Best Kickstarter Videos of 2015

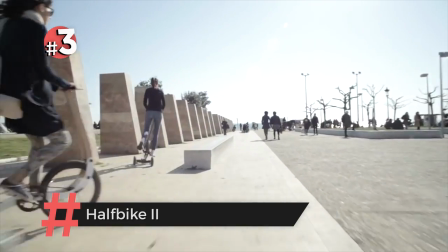[4:21]
The Half-Bike 2 lands our number 3 spot in today's countdown.
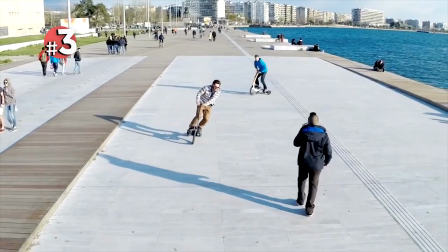[4:25]
Half-Bike 2 is a really cool, minimalist video with an upbeat soundtrack and no voiceover.
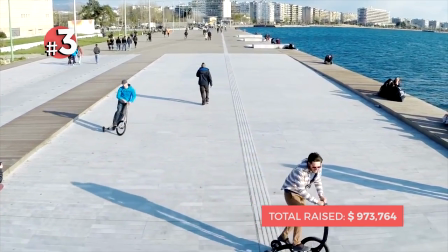[4:32]
What's so rad about this video is its use of drone footage.
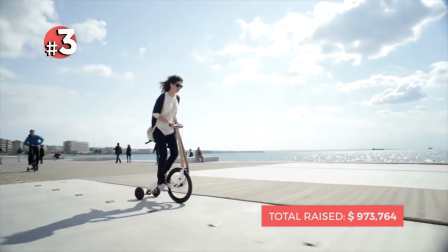[4:36]
The clean backdrop of the boardwalk scene sky makes for really unusual product scenery.
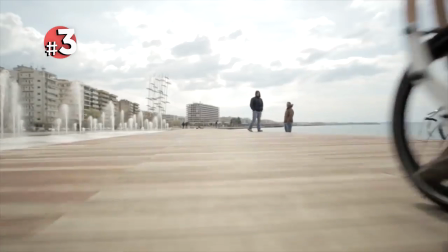[4:43]
If you location scout beforehand and have friends practice using your product, you can make a really fun and very enticing video.
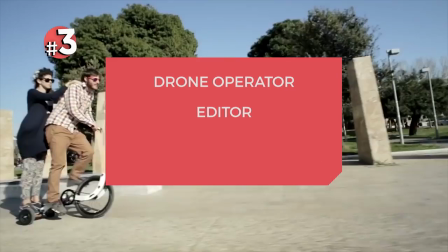[4:53]
A drone operator plus an editor will cost you about five thousand dollars.
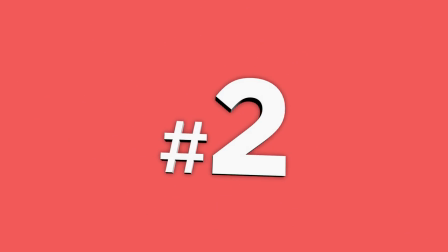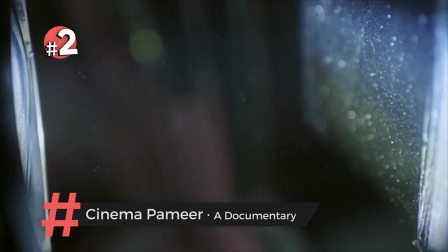[5:04]
Up next at number two is Cinema premiere a documentary.
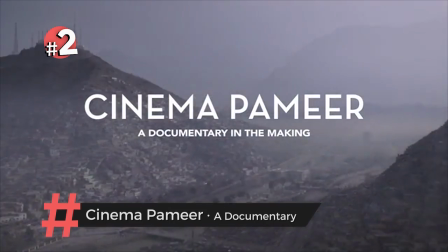[5:09]
Wes Anderson whimsy meets war-torn reality in this documentary pilot.
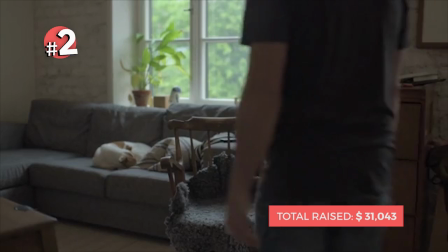[5:15]
Starting off with a heartfelt message from the director,
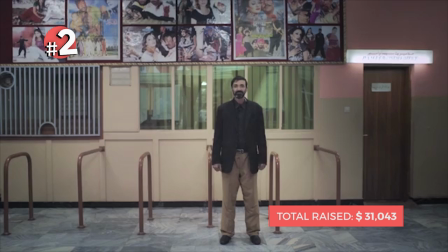[5:18]
its use of quirky human moments and unusual framing of shots lighten the mood of war-torn Afghanistan.
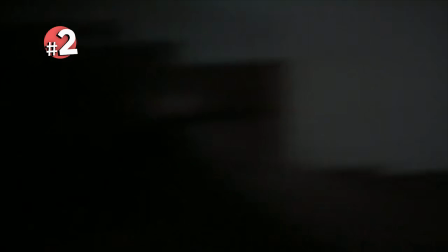[5:25]
Since you've already shot all the footage, or maybe just some of the footage,
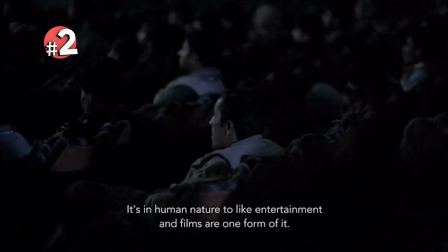[5:30]
you'd need to hire an editor who understands your goal of making necessary cuts to create a Kickstarter-ready video.
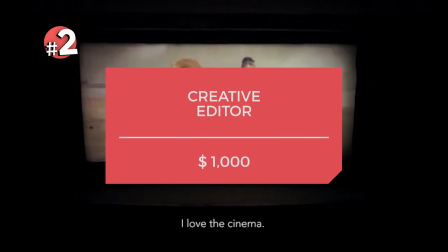[5:36]
For a thousand dollars, you would be able to hire a very creative editor for a teaser video.
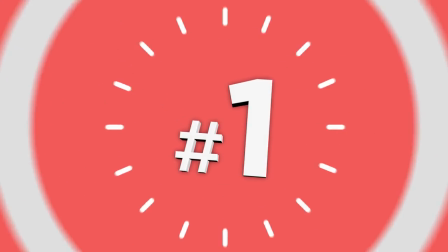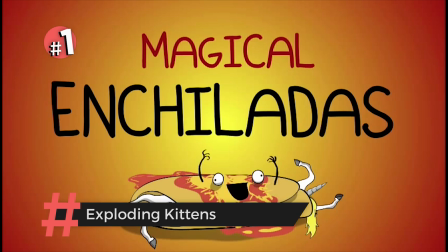[5:50]
Exploding Kittens is a new card game that hit Kickstarter early this year.
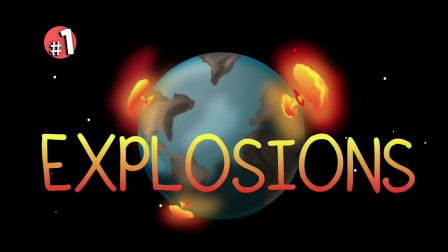[5:55]
The card game, being quite humorous, allowed the video to use the same silly, upbeat tone.
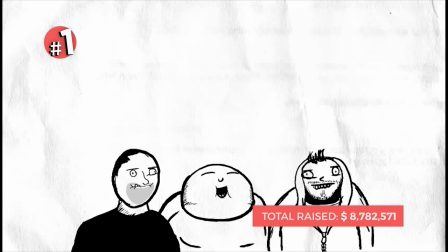[6:01]
By using original illustrations and ridiculous sound effects and music, they create comedy with very little technical work.
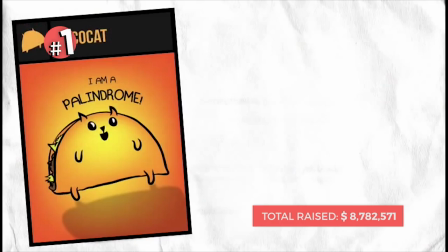[6:10]
A light and funny motion graphic video like this one is easy to produce if you already have custom illustrations.
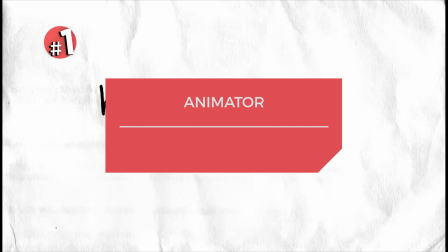[6:17]
You will hire an animator for around $2,000. So there you have it folks, our top picks of 2015. Kickstarter is a great platform to unleash your ideas onto the world. If you need a video for your campaign, check out Videopixie. We help you find the best video professionals for your project. Until next time!